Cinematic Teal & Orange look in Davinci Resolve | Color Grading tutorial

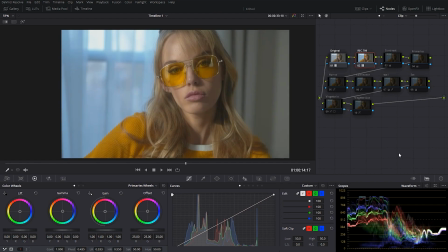12:26 And that brought back a lot of the saturation and some of the contrast, but it wasn't contrasty enough. So we went on to creating another node. And in that node, we just brought the contrast up, brought the shadows a little bit down, and also brought down the highlights.
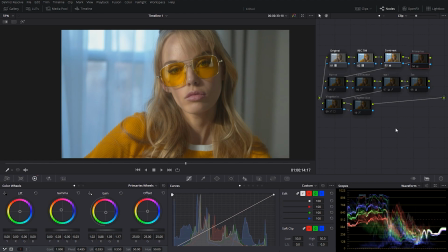12:42 Then we had the primaries node, where things really started to take shape. With that node, we really started messing around with the colors. So what we did is we brought the gain, basically the highlights, into that teal world, and then we offset that with the gamma.
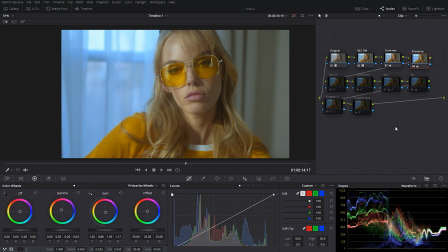13:01 We brought that more into the reds. So that really started to create this look that we have for our image. And then we started messing around with individual hues. So we took that blue, brought it more into this teal greenish kind of world.
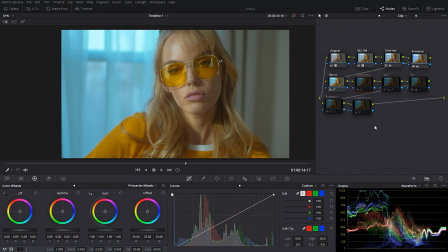13:17 So that was that. And then we just brought this left side a little bit down using the U versus luminance. Then we made the right side of the frame more blue, which before it was neutral, and now everything is blue and is really making our subject pop.
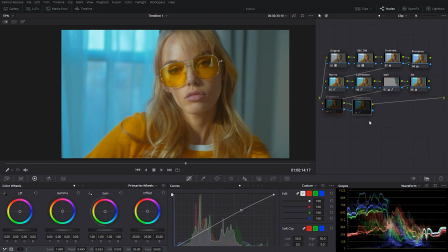13:33 Then we added some more saturation, and then we did a vignette to brighten the center of the image. So that's how that looked. And that was essentially it. It didn't take long for us to really push the colors and really bring this look together. And I think the main reason for that, like I said in the beginning of the video,
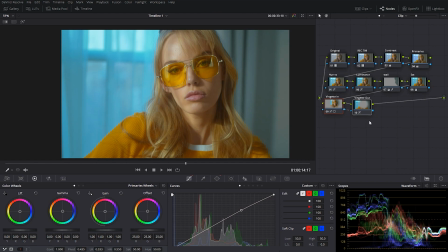13:51 was the fact that we already had those colors in the original footage before we even started doing anything with the colors. The blue was there in the background in the window, and her skin, her hair color,
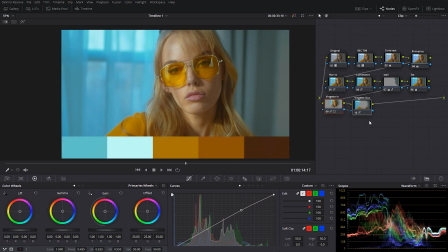14:06 the glasses and her sweater were really living in that yellow world, giving us that natural separation.
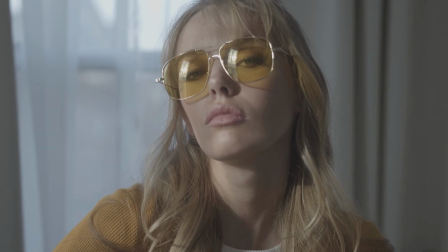14:13 And all we had to do was convert it into a standard color space and then really
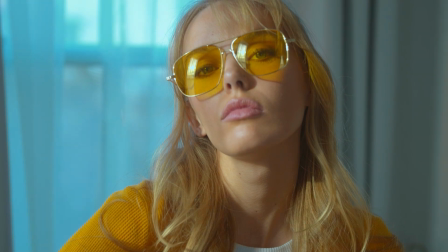14:18 start to mess around with the colors and push them and bring the color contrast up.
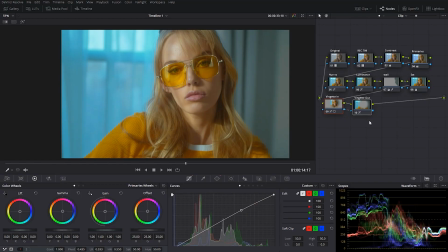14:24 And I think we created a really powerful grade. We pushed this look kind of hard. The look you're going for is obviously going to depend on the kind of project you're doing and your personal taste, but personally I really love teal and orange and I really like the look we made here, but of course I wouldn't do it for every project.
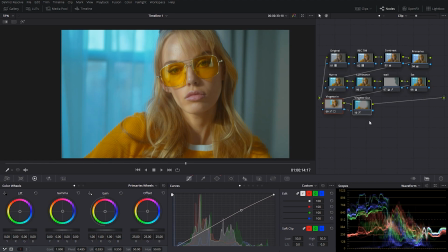14:43 But aside from the actual look, I really hope this gave some of you a little more knowledge into how to use DaVinci, how to use the different tools. We've used the U versus saturation tools, U versus U, we've used vignettes,
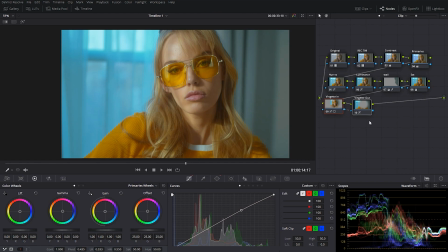14:57 we used a lot to transform our image into X709, and we did just a couple of things that I hope really helps some of you. So if you enjoyed this video, if it helped you out, first of all, please let me know down in the description below. I'd love to hear your guys' thoughts on this, and also give it a thumbs up if you enjoyed it.
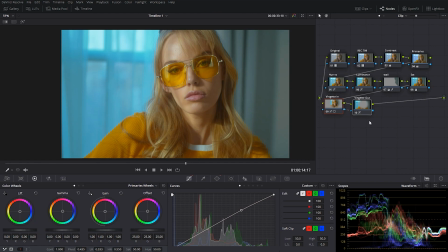15:16 That would really help me out. And of course, consider subscribing for more of these videos.
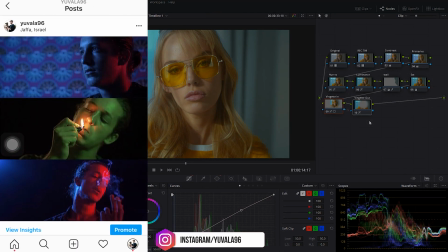15:21 Also check out my Instagram, it's @yuvala96. I upload a lot of frames over there, color grading, behind the scenes, that sort of stuff.
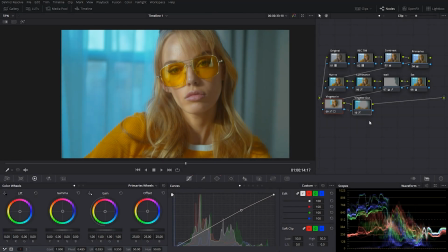15:29 So hit me up, it's @yuvala96. But I'll be seeing all of you guys in my next video.